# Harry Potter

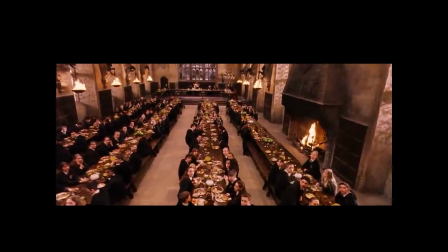0s
Film Harry Potter and the Philosopher's Stone can be grouped into two different genres,
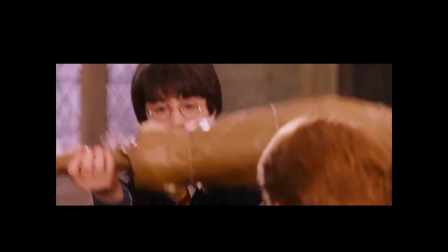5s
as adventure and family film, under the umbrella of fantasy genre.
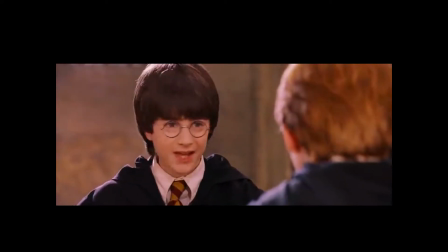9s
Harry Potter indeed meets the requirements of the fantasy genre films, which have to involve impossible situations,
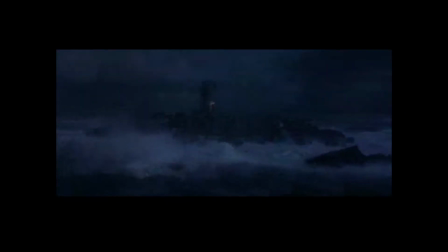16s
settings, meanwhile cooperating with science fiction and historical dramas.
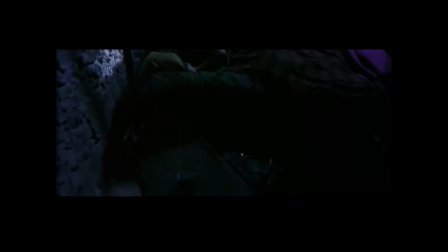20s
The message within the fantasy genre movies is always present and reflects the current events as well as social themes.
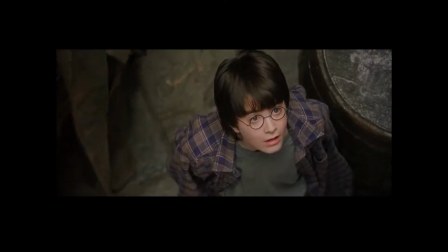27s
The messages and themes within the fantasy films are portrayed in a variety of ways through cinematography and mise-en-scène to reach those goals.
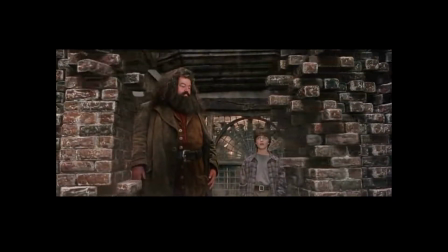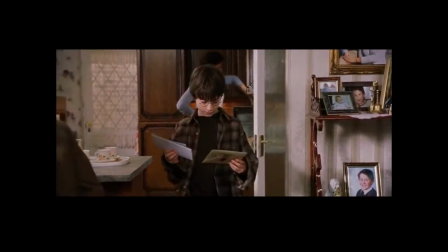43s
Film Harry Potter is based on the magical theme through the usage of mise-en-scène, which defines the rules of reality.
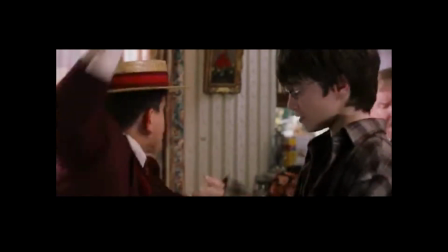50s
The scene starts in Privet Drive at the British-style house with the Harris family, Vernon, Petunia, and Dudley Dursley,
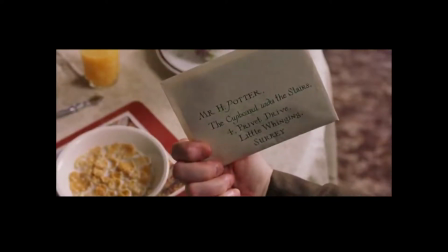57s
which highlight the sense of realism and everyday life being lived in a short period of time due to the genre.
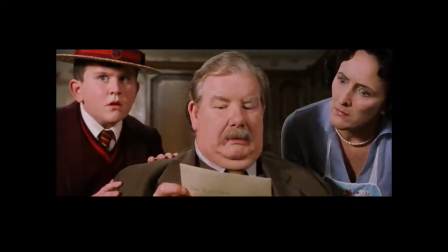64s
Harris family plays a role of abusive and cruel parenthood towards the main character.
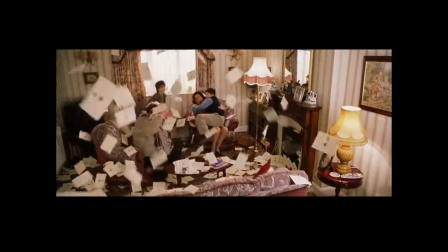69s
Together with their well-juxtaposed clothes, Harry is poorly kept, which highlights the divide between the characters.
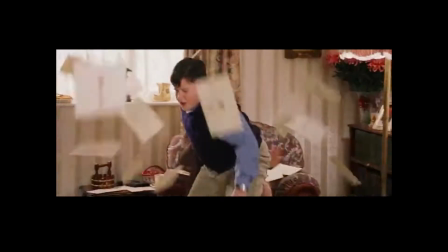76s
Within the scene of the letters, coming invites us into the fantasy genre, closing the world of muggles and entering the wizard one.
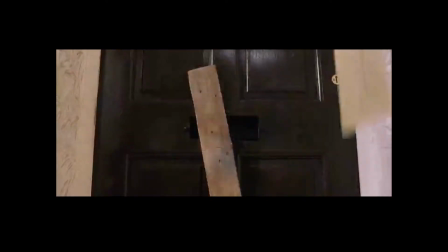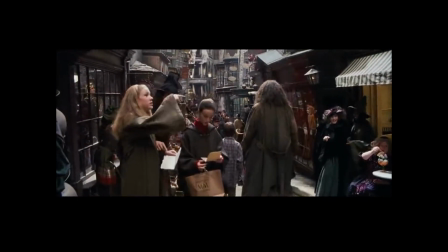91s
The mise-en-scène changes along with the setting, as shown through the transition from Muggle London to Diagon Alley,
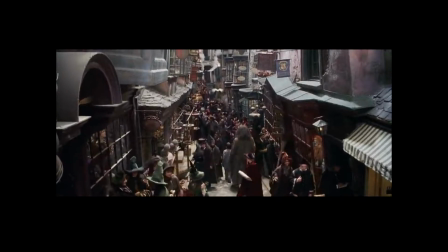99s
showing off the Muggle world as boring with simple costuming and greyish lighting.
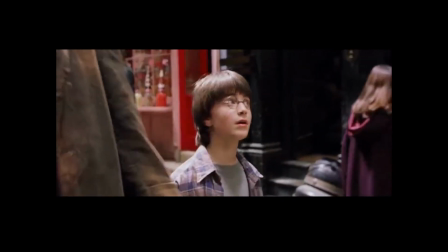104s
The excitement and tension are revealed through the introduction to the wizards' clothes and large buildings,
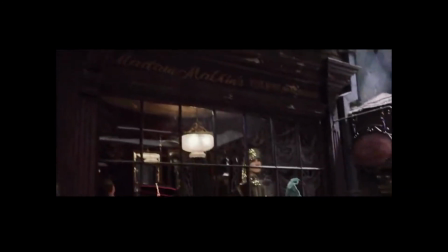110s
where the world of wizards possesses more tense quality than Muggles do.
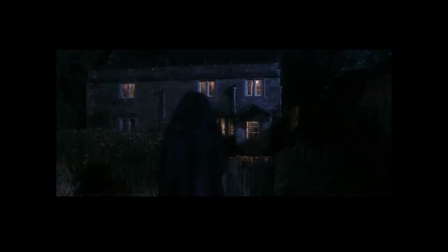119s
Even though the world of wizards shone as bright and wonderful, the mood of the scene shifts suddenly to dark one,
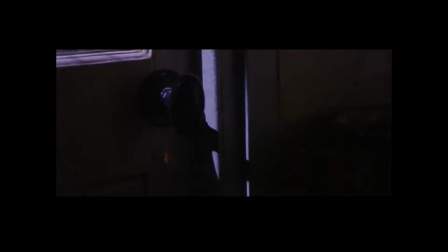126s
which is shown through the flashback of the deaths of Harry's parents.
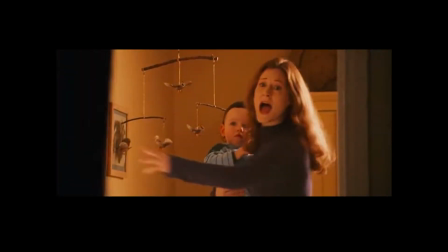130s
Accompanied together with voice-over narration, dark lighting creates uneasiness within the atmosphere,
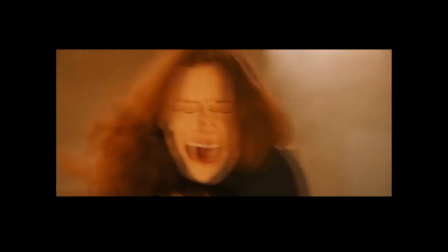135s
along with slow motion, scary imagery, and shadows.
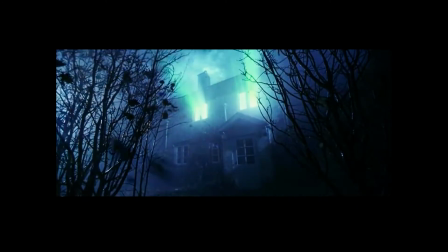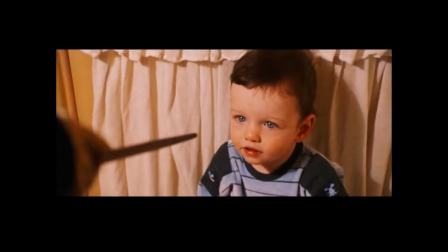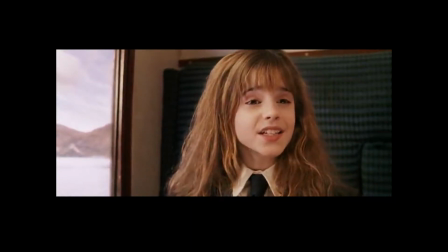149s
During the trip to Hogwarts, main character gets introduced himself to his future friends Hermione and Ron.
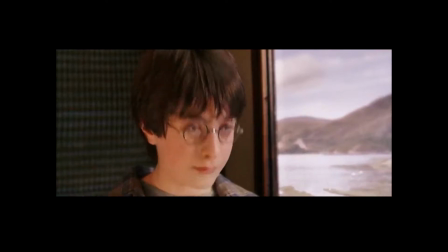156s
Both kids appear to be two-dimensional in the beginning, where Ron is a simple, calm character and Hermione is a very demanding one.
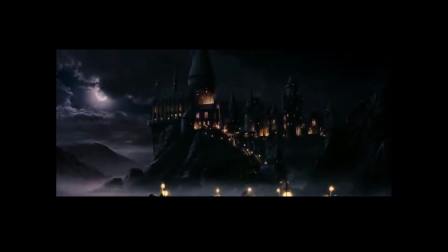166s
The atmosphere of mystery of Hogwarts is supported through its appearance, where the castle is located in moonlight with the windows shining from the incoming light.
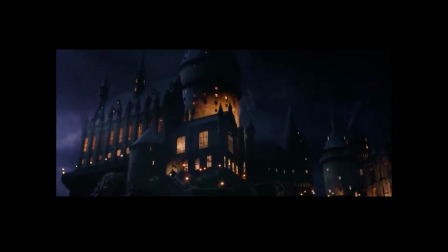181s
Even though outdoors the castle is portrayed as the cold one,
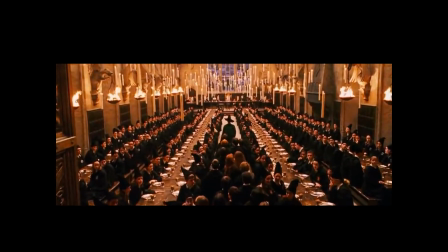185s
indoors it represents warmth through the orangish lighting and outstanding architecture in seek of representing comfortability and hospitality.
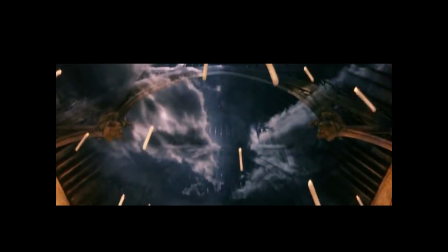193s
The characteristics of the main characters of their new site as wizards is opposed to their old one as muggles.
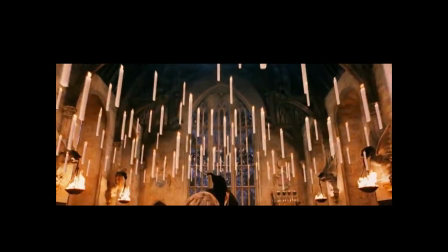200s
The contrast between different approaches towards acting supports the role of fantasy genre, as could be seen through the trio of kids
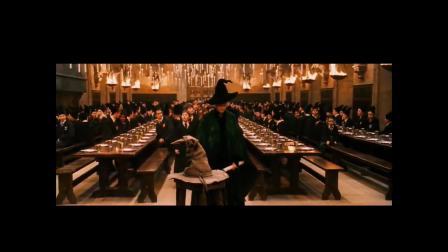208s
playing naturalistic approach against stylized acting of Dumbledore, Malfoy, and Snape,
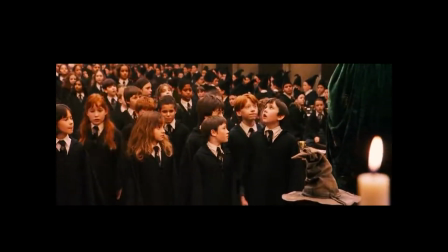215s
where those have exaggerated voices and movements with unrealistic intentions and reactions.
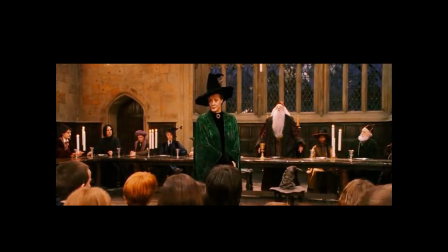221s Профессор Дамблдор хотел бы сказать вам несколько слов. Я хочу обратить ваше внимание на несколько обязательных условий.
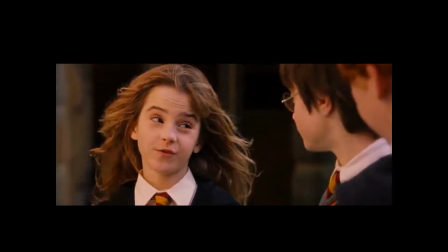228s
Blocking, meanwhile, shows its significance through the dynamic rhythm at Hogwarts. Representing tension and physically dynamic blocking appears between Malfoy and Harry,
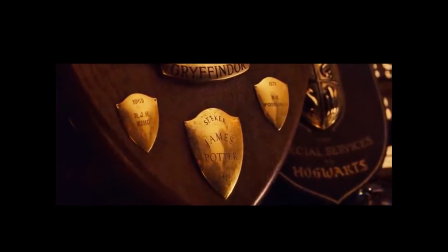239s
while within Harry and his friends the blocking shows off trustworthiness and comfortability.
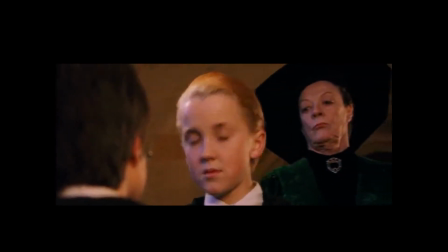249s
The contrast between Malfoy's half-shadow face and Harry's covered with gold emphasizes blocking style.
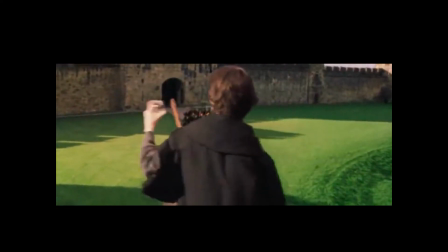257s
Meanwhile, the usage of metaphorical props such as broomsticks is transformed into the magician's objects, which the audience can recognize.
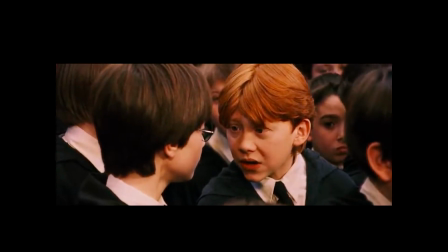270s
The usage of long takes and tracking shots is practiced in order to build suspense and foreshadowing.
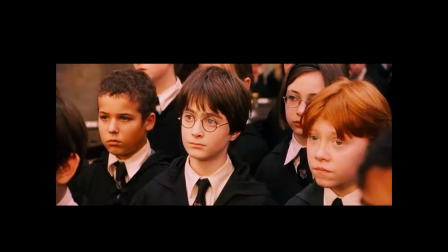276s
One of the scenes includes long-time Professor Snape looking at Harry.
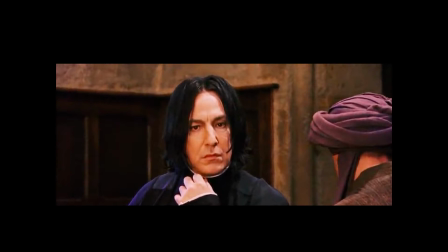280s
During the long take, Harry looks at Professor Snape, who is witnessed looking at him for a while,
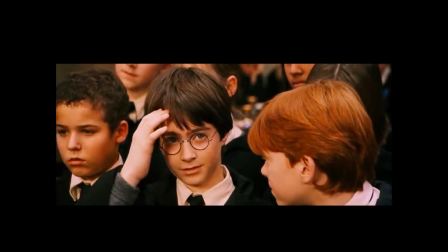285s
where afterwards Harry's reaction follows with him holding the scar on his forehead. This scene builds up tension between Harry and Snape, showing off Snape as the bad and trustworthless character,
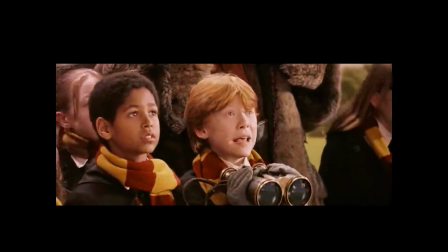299s
only through a long take and a shot of his reaction, nor words.
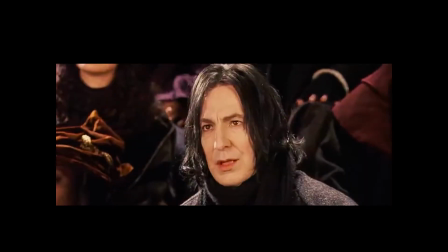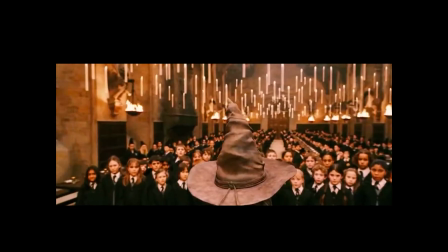311s
Another successful tracking shot scene includes Harry being selected by the Hatted in the group,
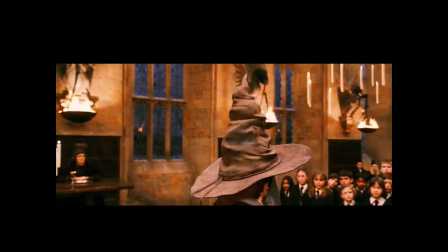316s
where camera goes 360 degrees while he repeats his refusal to be a Slytherin.
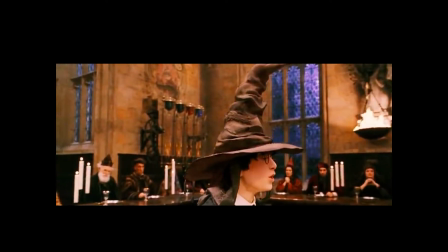322s
The main reason towards the usage of the tool is to let the audience feel if they were Harry as being at your nerves, like this process takes forever.
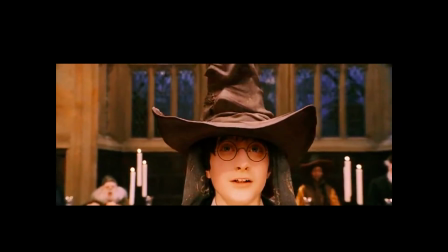331s
The rotation of the camera itself also foreshadows Harry's power in the present and future.
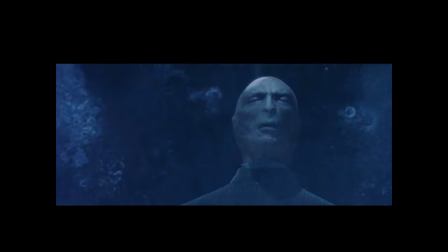338s
The mood shifts into dangerous one as Voldemort appears, changing the mise-en-scène.
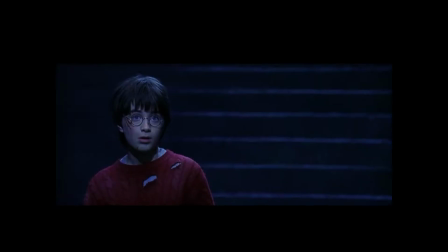344s
The lighting is darker, more shadowy, and the frequency of white light instead of warm colors is increased.
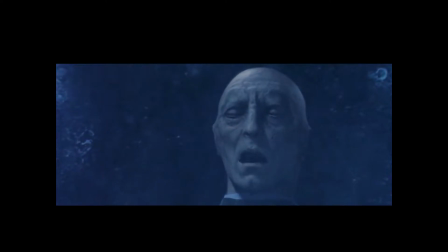350s
And so the drama is added to the moment he gets conquered by Voldemort and gets surrounded by fire,
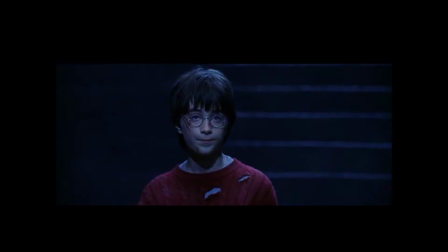356s
where the main character is shown as he is a hero.
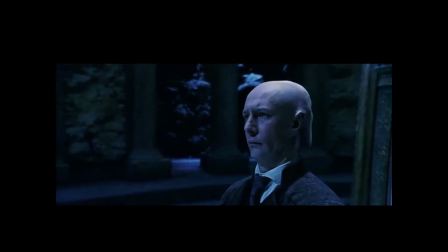360s
Talking about one of the techniques which support fantasy genre is usage of dungeon places with old pillars and stone-like stairs,
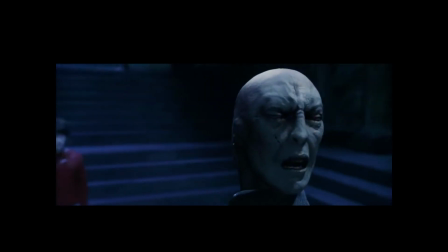367s
which indicate on the natural environment of fantasy.
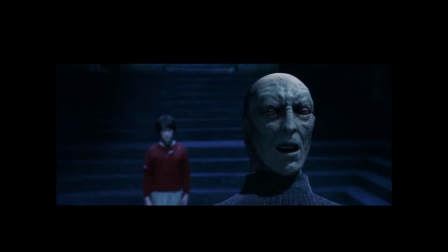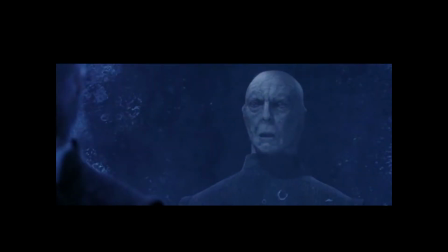376s
Within the climax of the narrative, the environment fulfills the atmosphere of the story, where the fire provides with a tense mood having occupied the main protagonist.
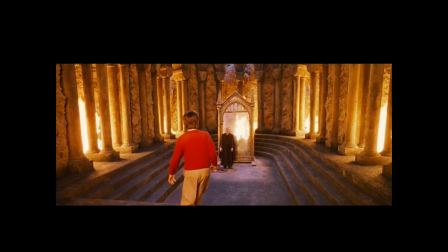385s
The viewer experiences the same feelings Harry does, where he's being trapped by flames.
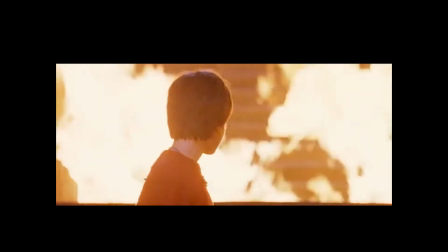391s
Through the mood of horror which the setting serves with, we can see how much the characters are willing to accomplish their goal.
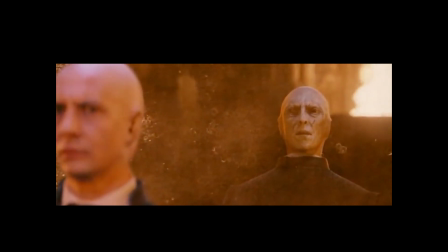399s
At the same time, talking about the most exciting scene, the antagonist gives us the impression as if he's in control of what is happening.
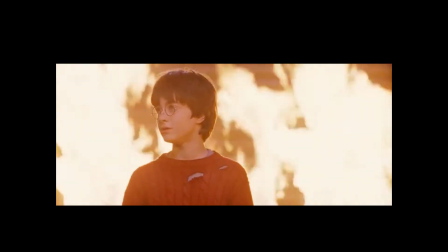406s
Meanwhile, Harry's position of being trapped gives us the impression as if he is under the control of his enemy and tries to leave the place,
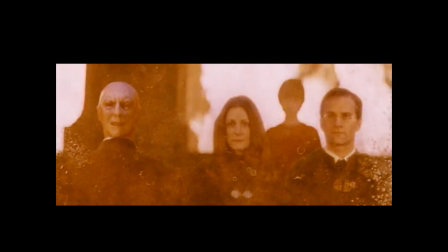414s
which is evident through his body language. The role of mirror within the climax is also crucial, as it shows the significance of the prop to the scene as a whole.
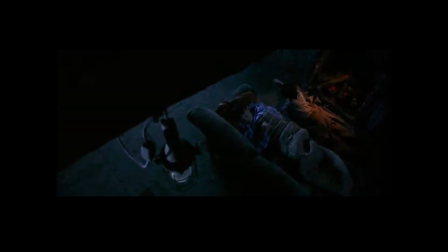426s
Another significant point of mise-en-scène within Harry Potter and Philosopher's Stone, which helps to boost the atmosphere and mood, is lighting.
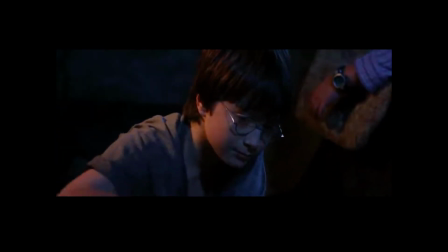433s
Within the rising action where Harry draws candles on a birthday cake in the dirt at midnight, not only represents social issues,
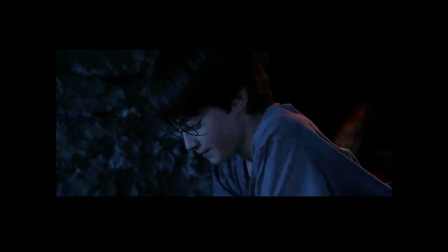441s
therefore touching concepts of realism, but also utilizes low-key lighting, which is used in the sequence of shoots by the director,
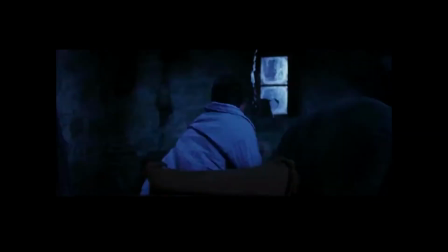448s
where natural lighting appears.
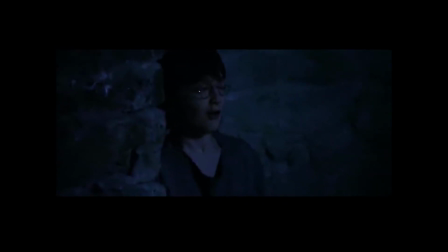455s
And so we can see what is inside the room with the help of natural lighting,
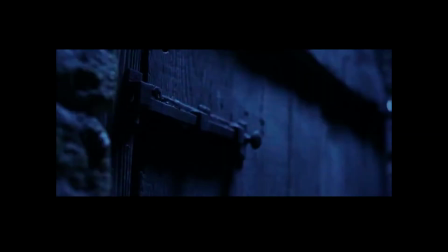460s
which is shown as if coming from outdoors, the shack, by the way of moonlight.
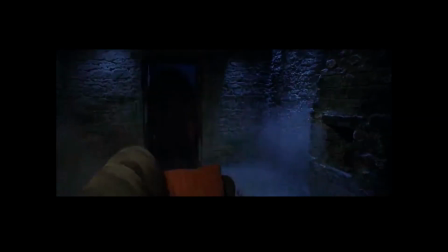465s
As it's dark outdoors, it's crucial for the director to show that it's dark outside,
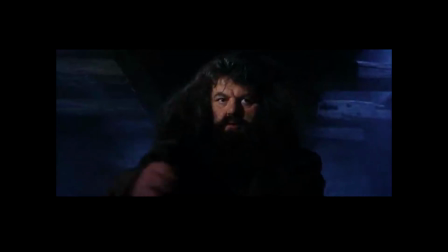471s
as well as portraying the storm raging with lighting flashes. Talking about the effects, low-key lighting looks darker comparing to the high-key one,
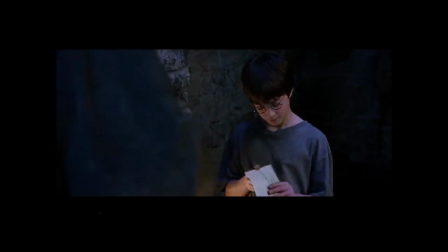479s
by an application of deep shadows with the contrast between the brightest and darkest parts of the scene, which are fulfilled in a shadow.